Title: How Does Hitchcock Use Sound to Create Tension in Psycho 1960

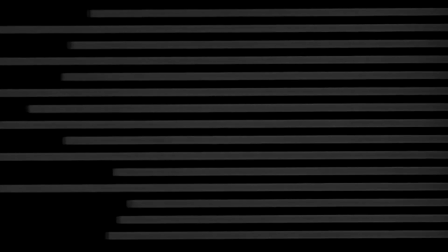Hello, my name is Tiffany Barron and I will be analyzing a scene in the 1960 film Psycho. I will be focusing on the sound during the scene Arbogast Meets Mother to answer the question how does Alfred Hitchcock use sound to create tension.
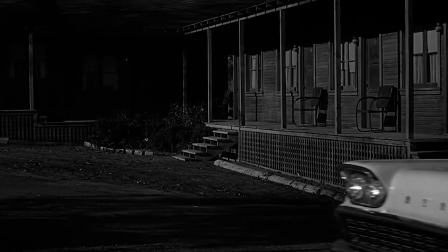In this scene, the private investigator returns to the motel for a second time wanting to consult with Norman's mother after expressing interest to Norman in his first visit.
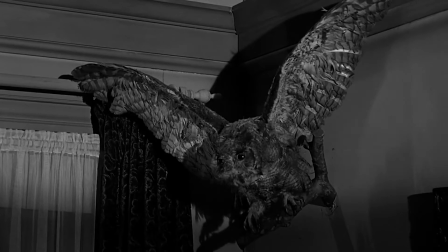Hitchcock is referred to as the master of suspense and is known for crafting scenarios that keeps the audience on the edge of their seats through sound.
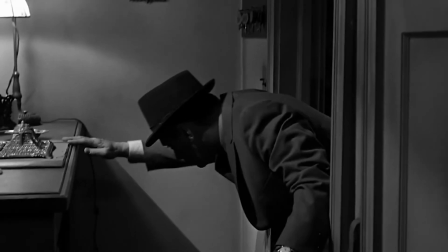In this film, the music is created only with string instruments, which gives the very stripped down and raw feeling.
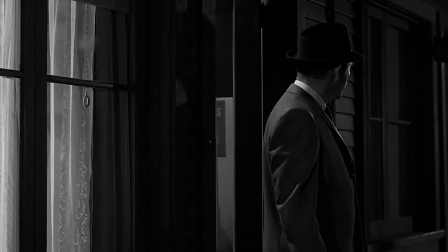As a result, throughout the film, different sections of the film's score all sound the same, as it accents the main theme.
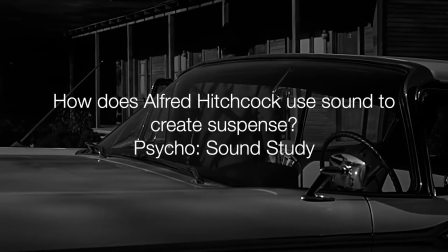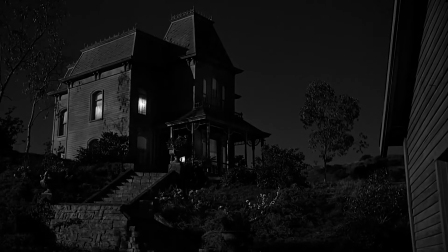In this scene, sound is very important. This is because there are many emotions displayed throughout the scene.
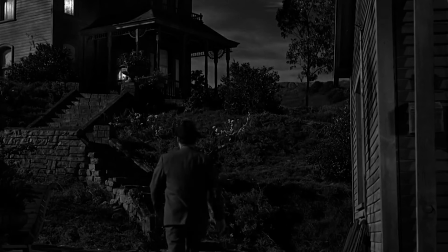Walking up to the stairs of the house, the pitch of the music is much lower than it was before. The sound effects of the footsteps on the stairs are present in this scene, bringing the audience's attention back to the scene rather than predicting what is coming next.
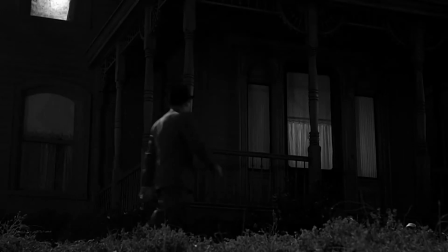The change in music changes the mood of the scene from curiosity to stress. This is because the mood change creates dramatic irony, where the audience can sense that something is about to happen that the character does not know about.
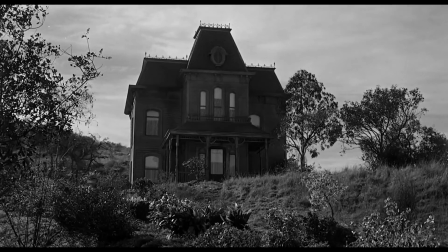Throughout the film, the house has been associated with danger through its music.
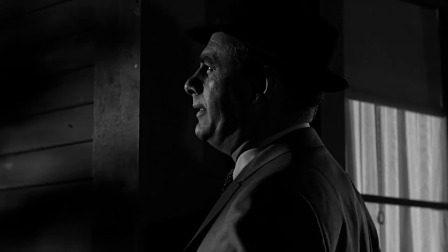In this example, Arbogast looks up at the house, and the music becomes much louder and much more intense.
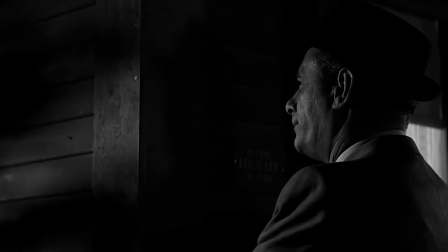So when Arbogast goes into the house, it makes the audience nervous for what is about to happen to him.
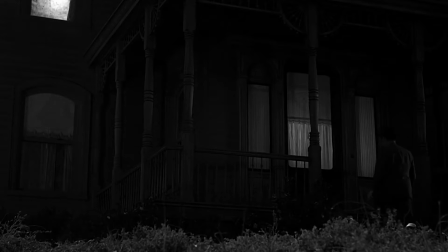Once Arbogast reaches the top of the staircase, the music changes from short spurts of the melody to a long, continuous note. This reflects his uncertainty of his choices. Should he go into the house, or should he do the ethical thing and return to his car?
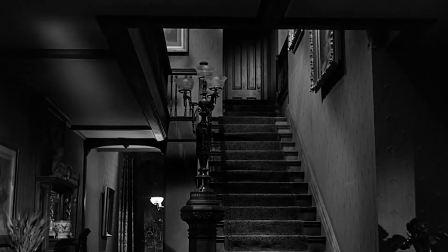Entering the house, there is no background music, putting all the diegetic sounds, for example the door opening and the footsteps, into main focus.
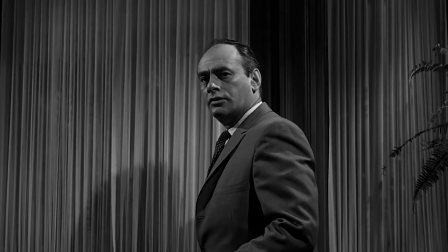This brings the viewer's attention into the exact moment again. Throughout the film, we as the viewer have been conditioned into thinking that moments with the music lead to a bad ending, while silence represents a positive outcome for the characters.
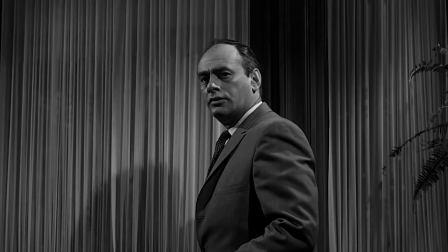So when Arbogast enters the Bates house, it gives the audience reassurance that nothing bad is going to happen to him when in reality it is the opposite.
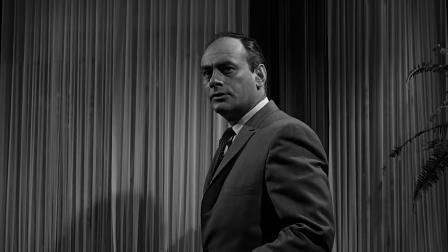In the house, the music allows the viewers to delve into the mind of Arbogast and share certain emotions.
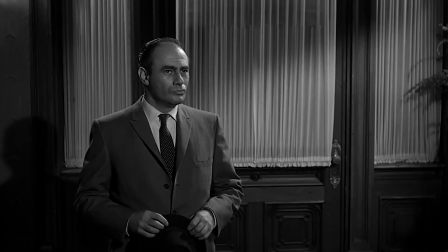Most noticeably is curiosity. When he is looking around at different parts of the house, the melody changes until he looks at the stairs, where the music is played very low and quiet compared to the other segments. Then when Arbogast keeps looking, the melody continues.
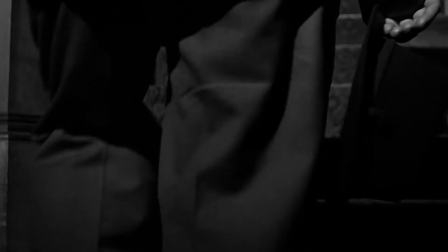This makes the staircase stand out to the audience.
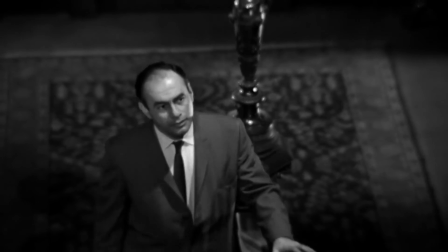Walking up the stairs, all diegetic sounds are drowned out by music, causing all the attention to be on the change of music.
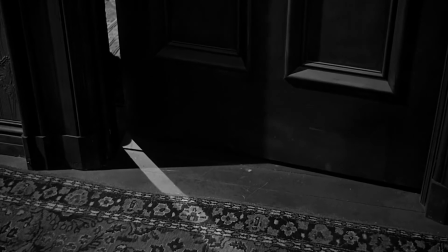It changes from a short melody to a long, continuous high note on the stringed instruments.
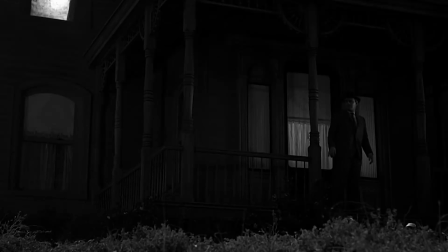This part of the music is similar to the music when Arbogast was on the stairs with the long, low note.
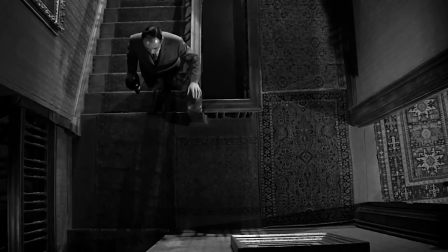This could indicate that his choice of going up the stairs rather than leaving once again will cause unforeseen consequences.
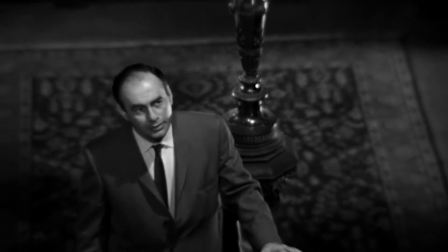The pitch of the music is unnerving, as it is much higher than any of the music heard in the film, creating a rise in tension.
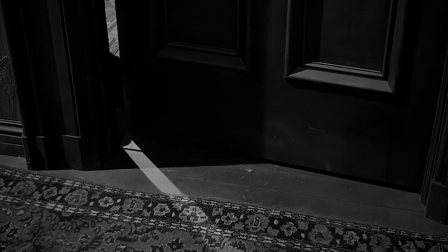Once the upstairs door opens, the high note is accompanied by a low, mysterious note,
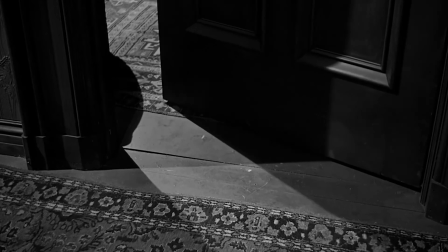which indicates the viewer that something is about to happen that the character is unaware about, building tension once again.
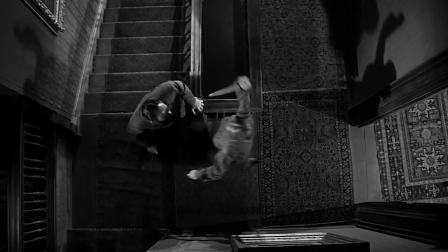At the top of the staircase, following the slow music, the music volume and intensity increases extremely rapidly, like a jump spin,
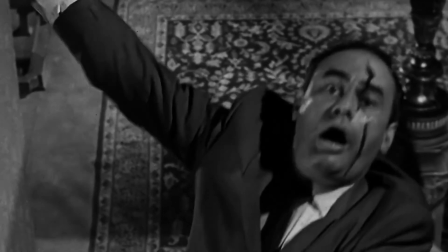catching the audience off guard, making them feel scared and unprepared.
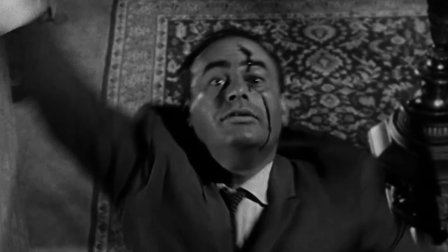The famous string screeching in this scene indicates to the audience that everything they had anticipated in relation to the safety of Arbogast was in fact false,
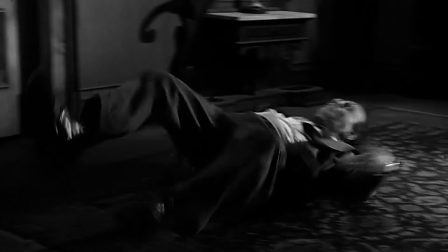and that he was going to die once he entered the house.